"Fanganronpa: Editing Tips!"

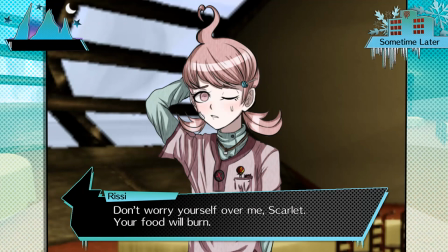Now how will someone who may not be versed in your fangan know what theme it has?
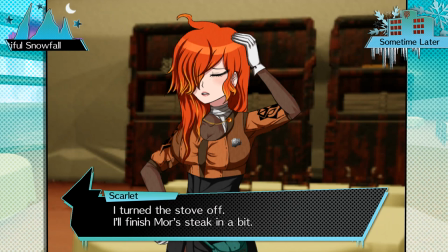How will the colours draw their attention? An example, F Shattered Hope uses an overall blue theme for the daily life.
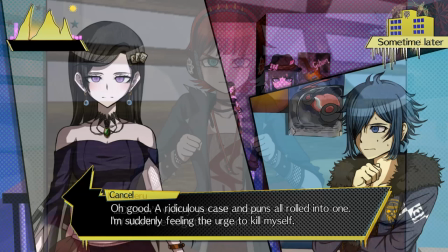Not only is reminiscent of ice and snow, but blue is known to be a calming colour.
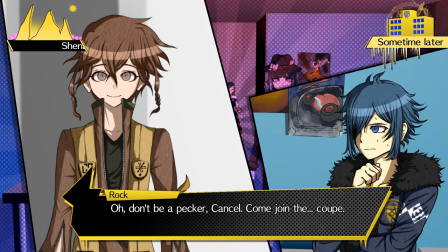In contrast, Moritero uses yellows and pinks for daily life,
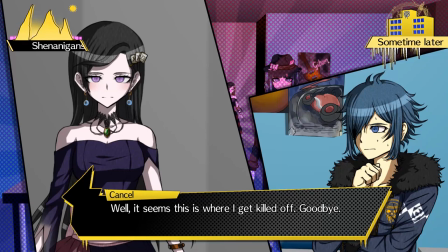big contrasting colours that stand out and look more unnatural compared to the daily life that the audience is used to.
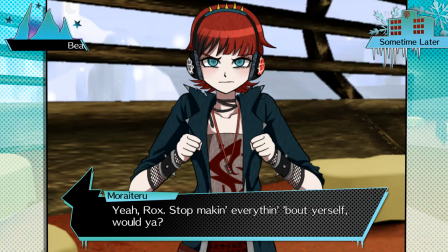Think about these contrasting colours and how they work in your favour. Now if you don't have a theme, think about the aesthetics. Do you have a punk aesthetic with bright neon colours, maybe a classy, elegant theme with delicate flower patterns. This is all your choice.
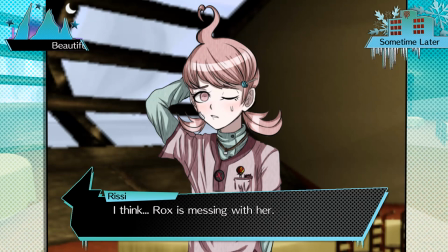Another example, going back to the idea of themes, is how it'll draw or tell the audience what themes are going on.
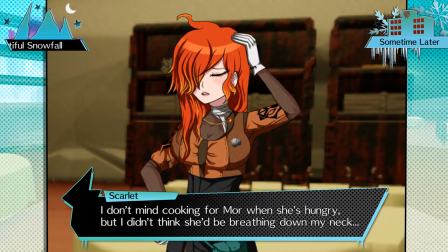B3 had a comic theme, so the UI used a lot of half-tones, the comic style backgrounds, etc. Again, F Shattered Hope has icicles, snowflakes, and blues to translate the idea of snow and ice. Another Fangann Moriteru created UI for is Hushed Whispers,
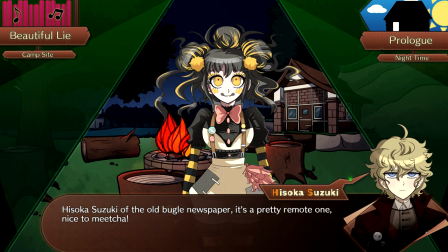where she took the idea of their camp and created a tent-based UI.
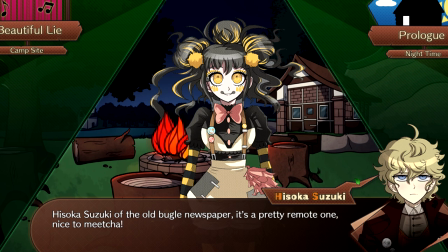And the assets were made with the idea of using logs like you were on a campsite. These characters may not see the UI,
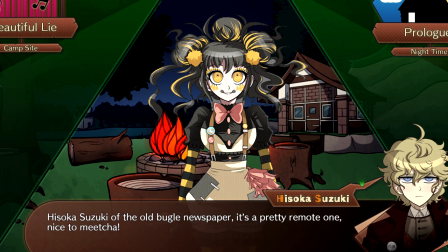but the audience does so you want the audience to feel like they are in that settlement too. do.
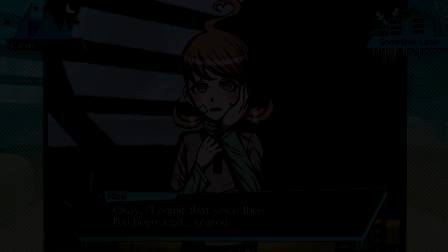It all translates to the bigger picture of how it gets the audience immersed.
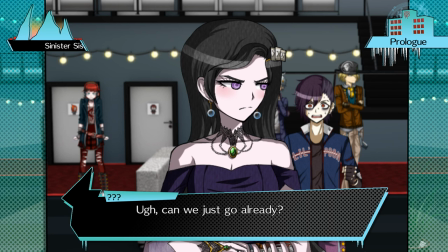Number 5 Most Fanganronpas will probably want to choose the V3 style of UI,
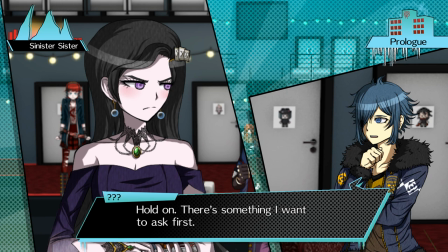where you can see the protagonist, but think about how it will be used when editing. Will it be more to edit?
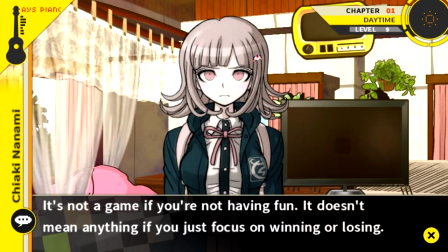Is it needed or can you do a style like Danganronpa 1 and 2 but show the protagonist like in Rebirth?
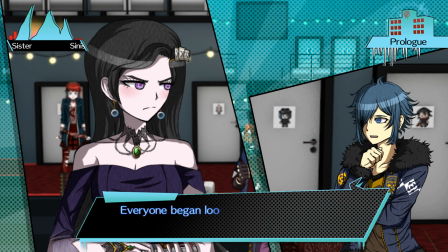There's no need to complicate things, especially especially if you feel like you aren't that experienced in editing.
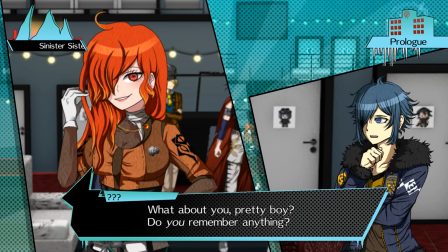You may not realise it but there are so many components to the UI that combine to make one.
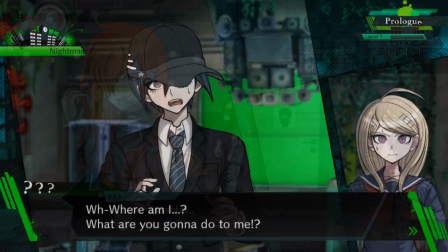If you go for the V3 style you may need to think about making a new text box for the protagonist alone.
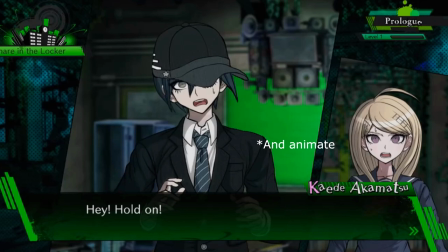In V3 they change the protags boxes slightly whenever they are talking.
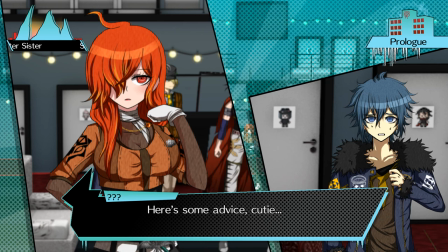This draws the audience's eye towards who is speaking. A name tag that sits and only changes the name alone won't be enough for the eye to instantly figure out who is speaking. So think about either making a new text box or having the name tag transition in a way that indicates to the eye that it's someone else who is speaking.
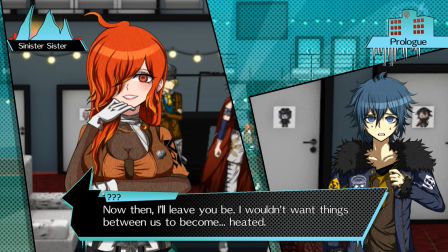A good way to think about this is if two characters, the protagonist and another character is on screen.
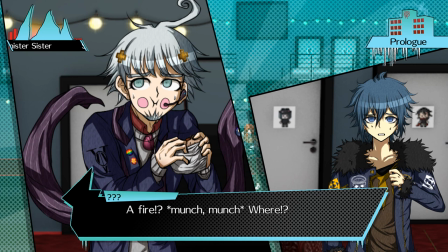Let's say the audio is off for you, you'll need the visual aid to help indicate who is speaking out of the two of them.
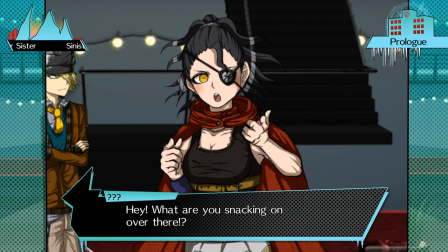The name tag is very small and sometimes hard to notice if it's changed or
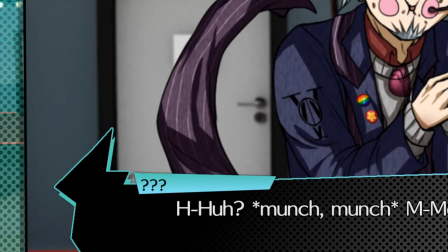if they are both labelled as question mark question mark question mark how
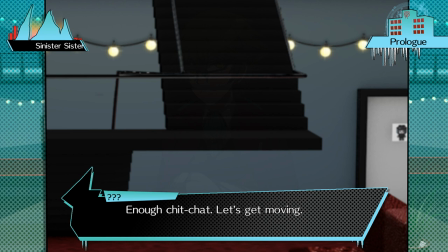will you know who is who having that small transition or new text box will certainly help someone notice it visually number
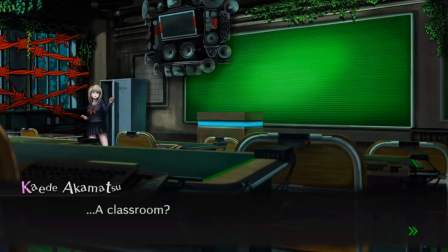six have some gameplay on in the background as you edit now moratoru stated
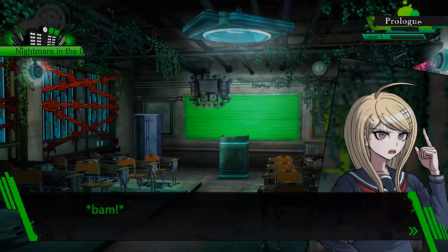earlier not to take too much inspiration from the game's self but it is still a fangan based on the games
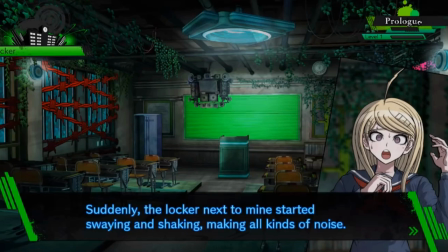Having some of the charm of the game included will really help.
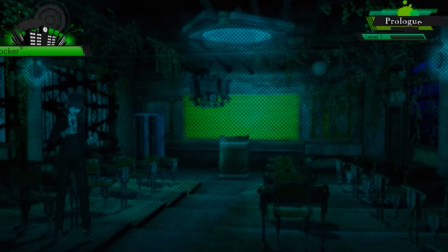It's better to have the games on to give you an idea of how things transition in or where sound effects should go.
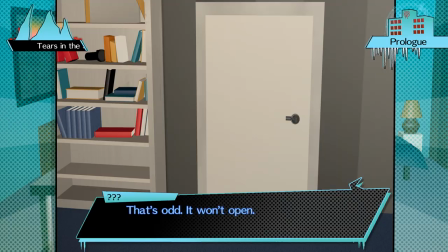Now don't do this off the top of your head or you may miss something. If your fangan has characters leave the scene,
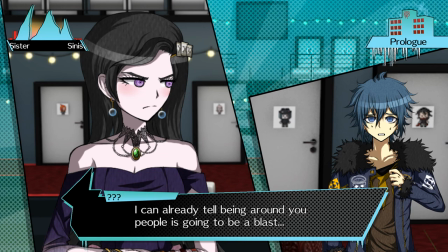do they leave like they do in v3 where the characters fade off in the main screen but spins off in the backdrop screen?
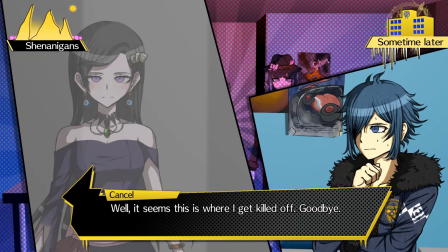If so, how do v3 do it?